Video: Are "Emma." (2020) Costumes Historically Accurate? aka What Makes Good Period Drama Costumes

The costumes have to give us this message very clearly, so we pick up on all the hints. Because most of the characters in Emma are wearing quite fashionable clothes, like no one is a decade behind, and the silhouette does not differ that much. It's done mainly by differences in the fabrics, the colors and the decoration. Note how plain Harriet's or Jane's clothes are compared to the ones worn by Emma.
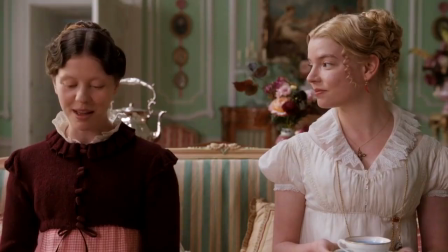513s
And Harriet's costumes also evolve through time.
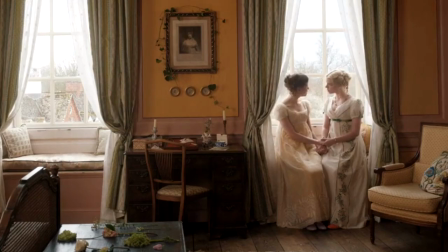515s
She starts off quite plain and then gets more and more fashionable, up to a point where she kind of looks like a copy of Emma. Sometimes characters are established through costume by the contrast of different styles.
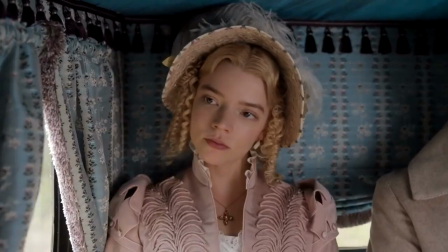528s
Emma often wears well-tailored garments that are decorated in self-fabric trimmings and that kind of makes them look simple but effective.
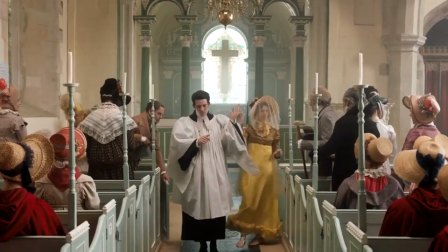536s
On the other hand, we have the fabulously over-the-top Mrs. Elton,
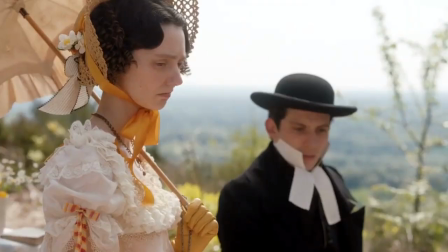540s
who seems to be wearing more French fashions with heavier trims and heavier decorations. So her costumes, compared to what Emma wears, look kind of silly and seem to be too much. But we only know that because Emma is established as the more clever and sophisticated one. So costumes help create the characters, but the characters also help us understand the costumes. Which in a period drama where a regular viewer is probably not a Regency-era fashion scholar It's quite important to get that right, to get that message clear They say imitation is the sincerest form of flattery and with Emma
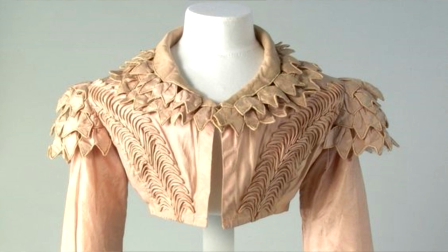581s
that's certainly true because a lot of the looks are almost direct copies of
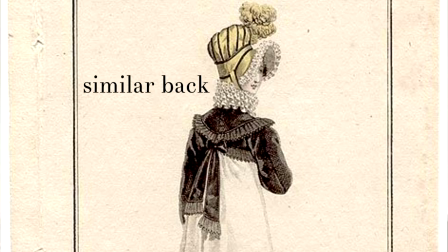586s
original dresses or fashion place or paintings. Copying 19th century garments makes it even more authentic. Sometimes not only dresses but the whole look is copied,
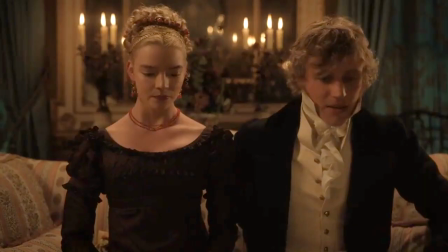598s
like the black dress that Emma wears when her sister visits is almost a direct copy of an 1819 Austrian portrait.
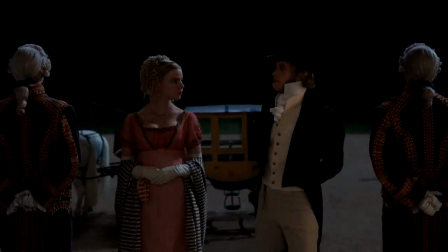607s
And even the infamous fireplace scene was directly inspired by a Regency era caricature.
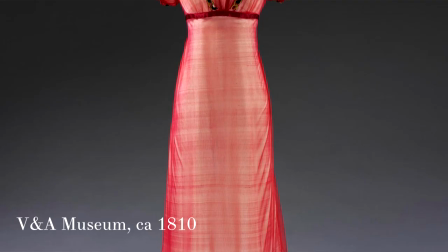613s
These are some lovely touches that make the movie even more grounded in the era that it's portraying,
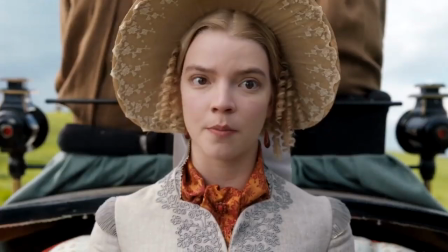619s
but it doesn't mean that the costumes are just some random copies of pretty dresses. They most likely have been carefully selected from like thousands of fashion blades and paintings. If you ever wondered why people back then needed maids and butlers to help them get dressed up, it's because there were so many layers involved. A typical young lady's outfit would consist of a chemise and a pair of stockings, a pair of stays, chemisettes, a petticoat, all that before an actual dress was put on, a dress which sometimes consisted of more than one layer. That's why you just can't achieve the right look without all these layers. How else would you get the skirts to be so deliciously flowy and the busts to be so high?
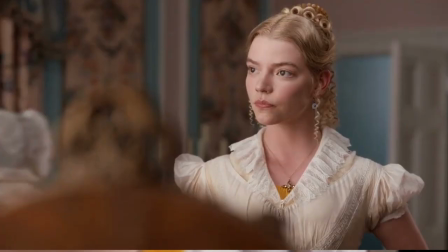665s
In Emma, the layers of outfits are often suggested by a flash of a petticoat or an underlayer peeking through sometimes, caps peeking out from under the bonnets, even over shoes that Emma takes off at some point in the movie. They reveal another pair of shoes underneath. It was also the norm among the rich to change a couple of times a day depending on the activity.
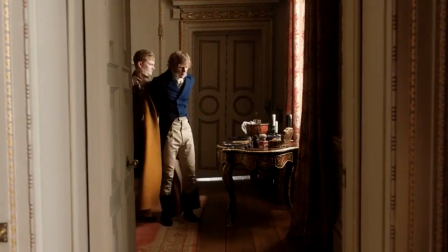688s
And dressing or changing clothes is the topic that appears in the movie quite often and it allows us to have a peek into all these layers and to understand that the looks are much more complicated than it seems.
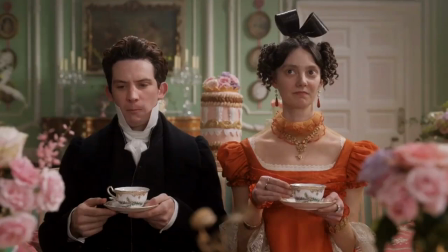699s
And It allows us to understand how ceremonial life was back then. The movie allowed a couple of mistakes into those ceremonials though,
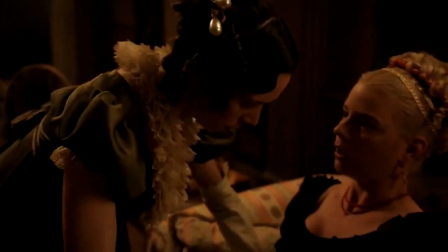706s
such as revealing necklines during the day or covering them up at the evening, which is not really something you would do. It was clear that one was for the day and the other one, the other look was for the evening. Though it was usually done by characters whose personality could explain doing that. A good period drama costume isn't just a dress or a suit.